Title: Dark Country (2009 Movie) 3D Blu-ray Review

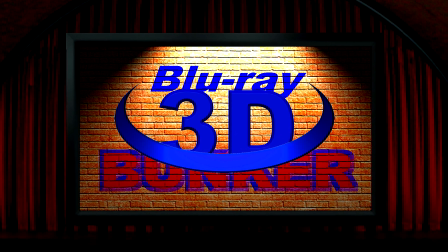[0:11]
Hello and welcome to the 3D Blu-ray Bunker. This is where I look exclusively at films on 3D Blu-ray,
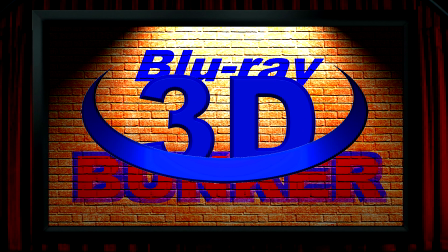[0:17]
not to do a movie review but to focus almost entirely on the 3D, with just a short word at the end about the film itself.
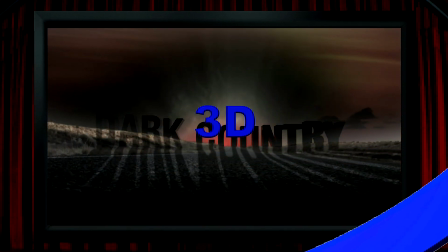[0:24]
And this time I'm looking at Dark Country from 2009. It's got an aspect ratio of 1.85 to 1 and it was shot in native 3D. This is one of only a tiny handful of 3D films from the modern era that was released prior to Avatar,
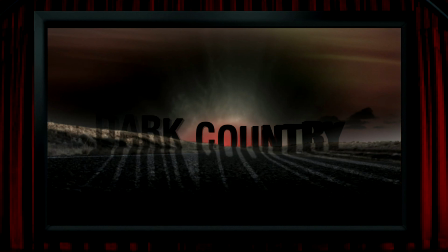[0:39]
so maybe whilst the modern 3D boom has been directly attributed to Cameron's Juggernaut, I like to think that Dark Country's director and star Thomas Jane can cheekily claim responsibility for making Avatar such a huge 3D hit in the first place.
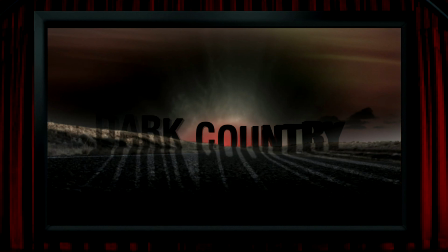[0:53]
This, though, is right at the opposite end of the budget scale and possibly had a shorter production period than the time it took to cut together the Avatar trailer. So this is a low-budget, horror-inflected noir thriller, and unlike many of the mega-budget post-conversions,
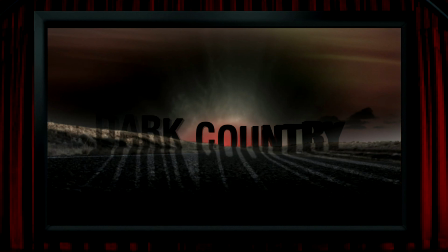[1:09]
this is a film that doesn't just welcome the use of 3D, but it really embraces it and squeezes it hard.
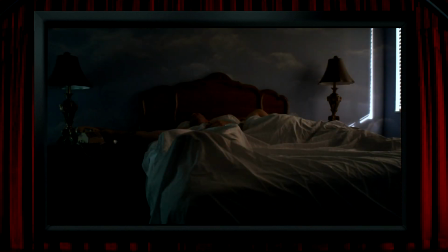[1:16]
There's potent and strong 3D on show pretty much the whole way through the film. Right from the start, you're struck by the amount of depth there is in this bed. It's a view that is in no way being timid with the lens separation, stretching the room deeper than the natural human view would be,
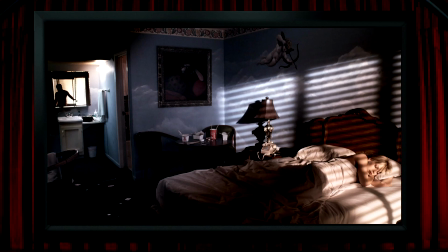[1:31]
and creating a sense of space that I think heightens the ominous atmosphere that you can feel as soon as the film begins.
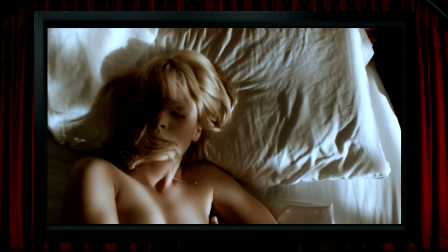[1:37]
This really is full-bodied 3D that reveals and shows off not just the shape but the form of its stars, and here you can feel the structure of her face and curves of her body far more intimately than a 2D view could dream of offering.
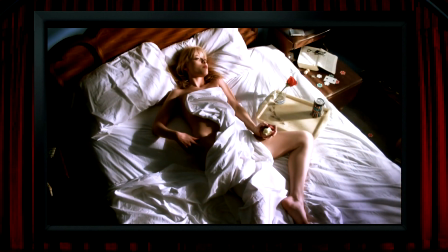[1:51]
I like this shot of her on the bed, not so much because of the almost comical movie positioning of the bedsheet, but also because the strength of the 3D makes the bed feel significantly higher off the ground than it actually is.
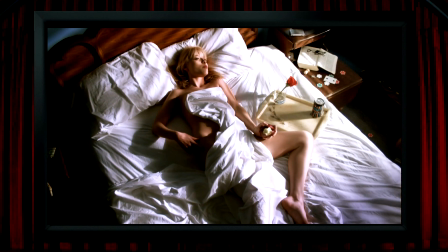[2:03]
It gives it an almost fairy tale air of floating, although as things progress this film is definitely not in happy fairy tale land.
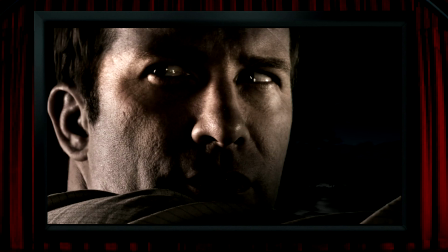[2:11]
So the two stars' faces are absolutely sculpted into solid 3D space,
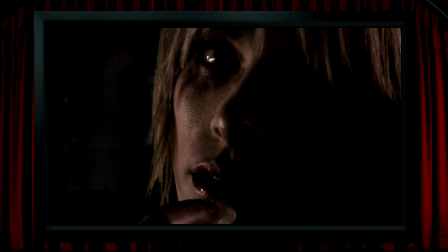[2:16]
and in close-up during a moment of automotive eroticism, their faces are thrown into what feels like about as strong a three-dimensional shape as they could get away with, and it really gives them both a presence in the scene that enhances the feel of what's going on. It's not all perfect though, and this scene also throws up one of the issues with the film,
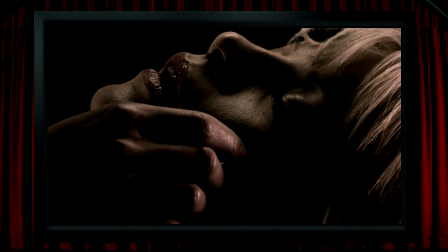[2:34]
and that's a handful of 2D shots which for the most part don't seem to serve any purpose being in 2D,
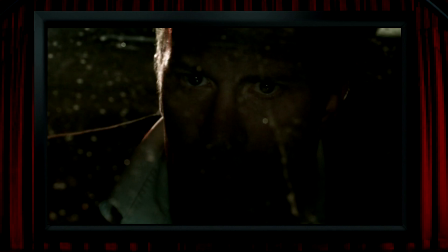[2:40]
and that makes me assume that they were maybe down to technical issues with the camera rig.
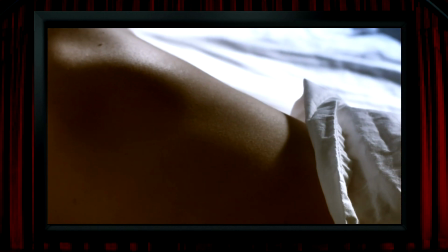[2:44]
I'm only guessing, but it could be that if there had been problems on a take and they reshot,
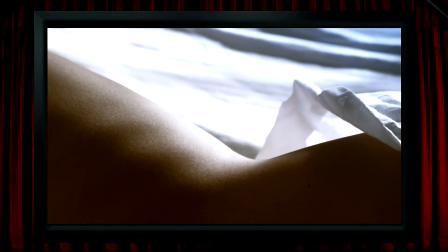[2:50]
possibly they went with the better take from a performance point of view.
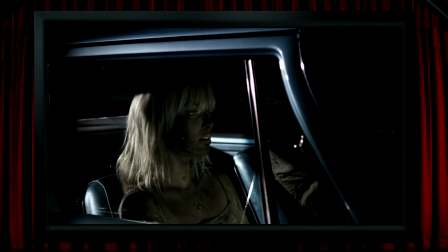[2:53]
Like here, this is a scene that began with this shot in 3D, then it cut to him, and then back to her when it's suddenly in 2D. I can't see any good artistic reason for that, so my assumption is that it's from a different take of the same scene, where in one take one of the cameras was playing up, but like I say,
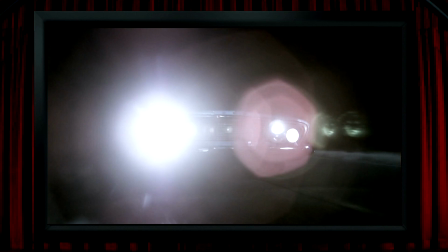[3:09]
I don't know. There are other 2D moments that I imagine weren't shown in 3D because of there being far too much disparity between the left and right eye views, like the lens flare here, although there are moments with that exact problem that are kept in 3D and they look pretty awkward as a result of it.
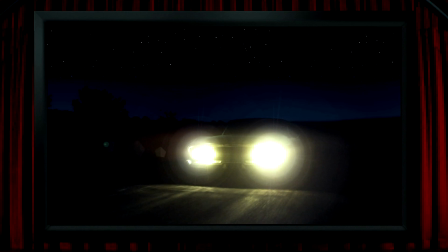[3:25]
There's also lens flare that looks excellent in 3D, something that always surprises and amazes me in natively shot 3D that it can work so well. I thought the weirdest 2D moment was this one.
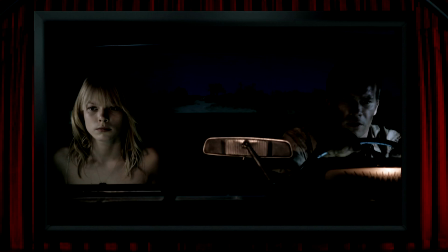[3:35]
So the couple and everything in the car are in 2D, but the view out of the rear window is clearly set in 3D space behind them. I don't know if that was a case of making the most of an accidental 2D shot, or I think more probably it was part of the extreme stylization that really is at the heart of the movie.
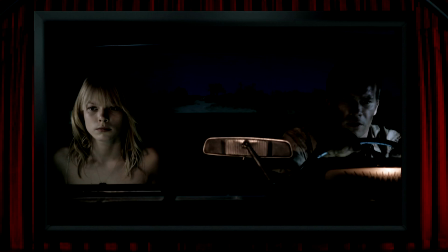[3:54]
It also adds to the feel of it being a bit like a panel from a graphic novel, and I know Thomas Jane used some well-known comic book guys, Timothy Bradstreet and Bernie Wrightson, to do design work on the film, and also the film is dedicated to the memory of Dave Stevens,
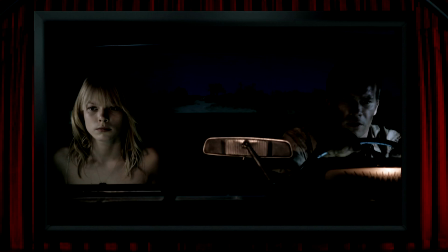[4:09]
who I assume is the same Dave Stevens as the author of what was turned into my all-time favourite comic book adaptation, The Rocketeer.
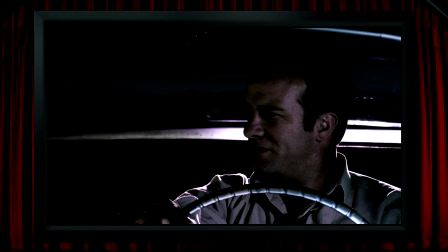[4:17]
What this shot also clearly shows off, in its extreme style, is the absolute obviousness of its composite shots. It would be easy to write this off as being a result of the film's low budget, but I'm sure this was very much an intentional look.
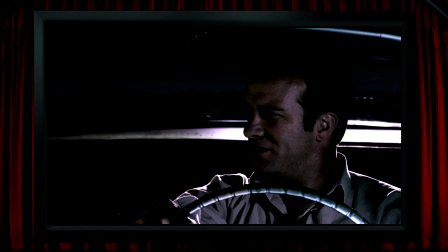[4:32]
It's really reminiscent of that long-gone rear projection look that I think I most associate with Hitchcock, and Quentin Tarantino definitely made it obvious on purpose in Pulp Fiction, which I'm sure is what they're doing here. Another one of the film's 3D problems is in reflection conflicts,
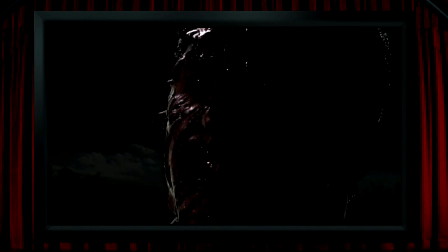[4:48]
where the left and right eye view capture different amounts of reflection off objects, and I think this is often most noticeable around areas of those composite lines. And there are other composite shots in the film like this this one,
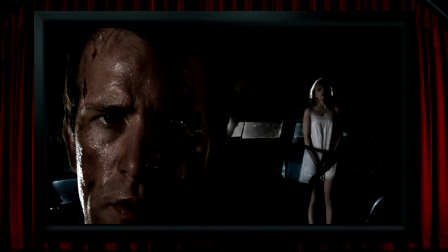[5:00]
where using the technique allows them to get very strong 3D in his face, but at the same time keeping the background looking okay, which I think makes this a very smart use of 3D, the powerful depth in his face here being at another one of the film's very dramatic moments. A large portion of the film is set in a car, this big old Dodge,
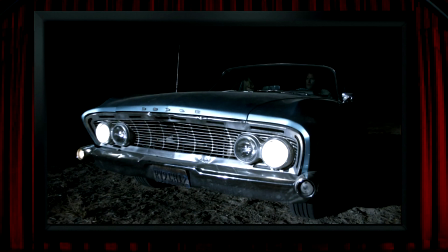[5:18]
which the 3D manages to make look even longer than it would in real life.
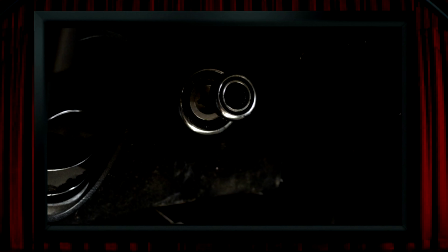[5:23]
And there's lots of buttons and knobs in this thing, which all occupy nicely exaggerated 3D space.
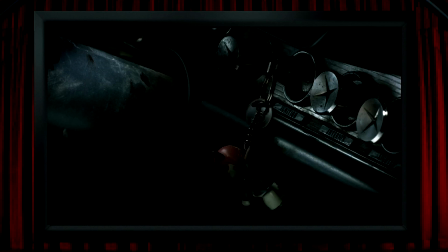[5:28]
It's all atmospheric, and it even seems to make it that bit more unnerving watching him select drive here.
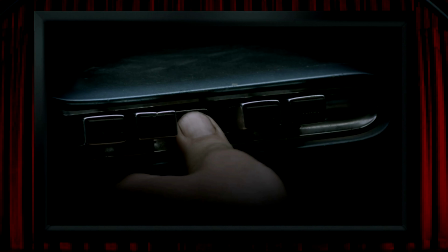[5:35]
At least that looks like what he's doing, but I've never seen a gear selector before that looks more like the buttons on a car radio. But maybe that was a 1960s Detroit thing. There's also the car that I've been more aware of across 3D cinema than any other, that American classic, the Mustang Ford.
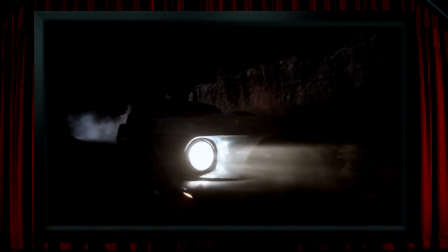[5:51]
And like the Dodge, it's thrown into excellent and strong 3D space.
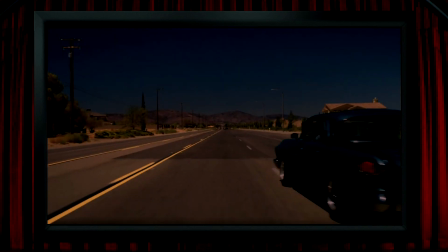[5:55]
So with a lot of the film being set in a car, the view of the road ahead is also fantastic in 3D as it stretches away deep into the screen,
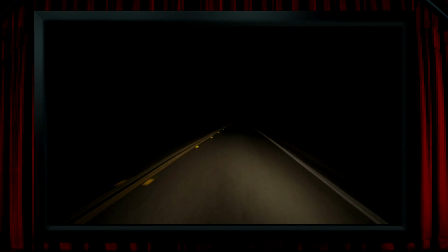[6:04]
helping to convey the feeling of wondering where this road is going to take us, and heightening the notion that it might be somewhere dark and mysterious.
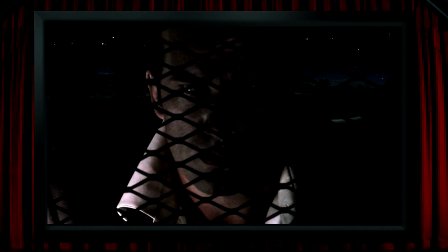[6:13]
The film also uses some fairly classic three-dimensional views very well, like being caged in here, and again it feels like a measured and perfect use of the exact right amount of lens separation to make the shot strongly effective,
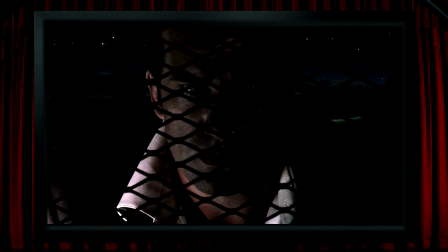[6:26]
but without going too far and losing the illusion, which I think can be a pretty difficult balance, but it's something they do so well throughout the film.
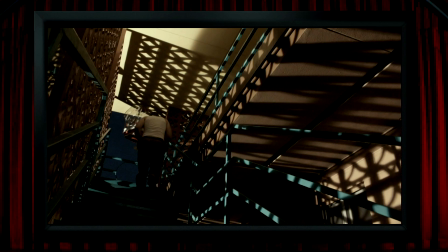[6:33]
A staircase is another structure that looks at its best in 3D, with this one looking especially good with all of those moody shadows across 3D space. There's a view that whenever it's done well in a post-converted 3D film, it always impresses me,
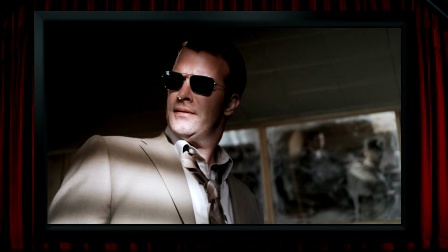[6:47]
and that's someone behind a dirty screen or mirror, and it's something that native 3D just does naturally with ease,
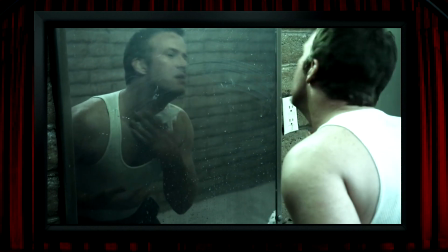[6:53]
and this is a moment in the film where the 3D maybe helps us to appreciate that perhaps we're through the looking glass at this point.
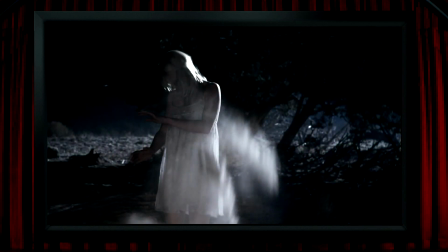[7:00]
There's a bit where something has to be buried, and instead of doing the obvious thing for a low-budget 3D film and shoving a shovel in our face, this is way more sophisticated, and instead we get a great three-dimensional view of Lauren German being shrouded in the shoveled dirt, which may or may not be a fantastic piece of 3D foreshadowing.
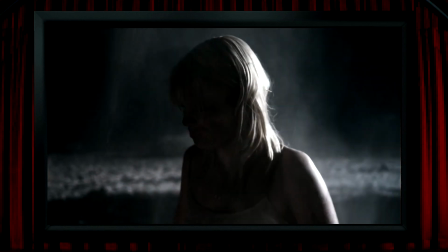[7:19]
And the 3D is extremely atmospheric in the way it presents the view looking back up at them after they've done their burying.
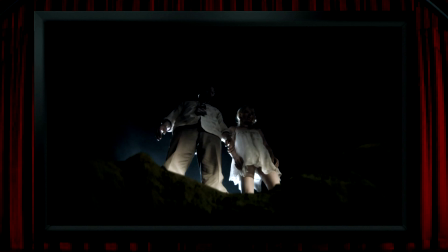[7:26]
So I really love the native 3D in this film, but there's also some views that aren't the product of using a 3D camera rig, as we get this shot of the starry sky above the road,
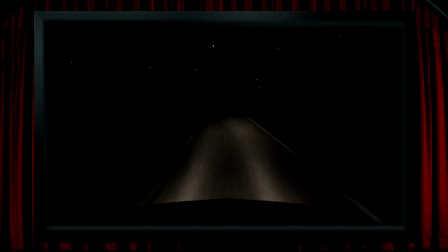[7:34]
and one of the stars has been placed into the foreground. This is really interesting, and I assume it's like a guiding star in religion. This is just before they have their roadside encounter with destiny, on the right-hand side of the road, which is where this lone star is placed out into the foreground.
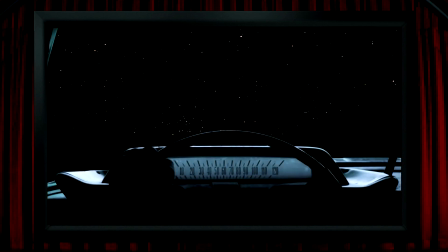[7:49]
And they do a lot more with stars in 3D space too. These are shots that would be totally impossible to photograph, even with one camera on the west coast and one on the east.
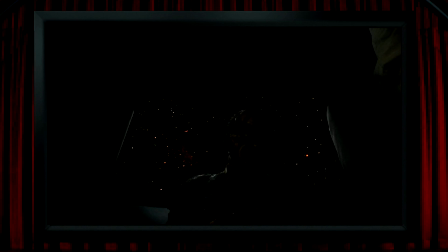[7:58]
The star field is spread deep across the z-axis, and this for me did a couple of things, one of which was to make him feel swept up in some sort of cosmic weirdness, engulfed by some great power, and also invoked the opening titles of The Twilight Zone, which is somewhere the events of this film feel like they belong.
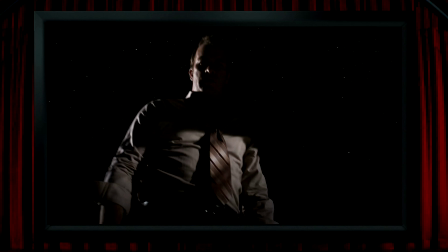[8:16]
There's something else going on with star fields here, which I might be reading too much into, but I don't think so.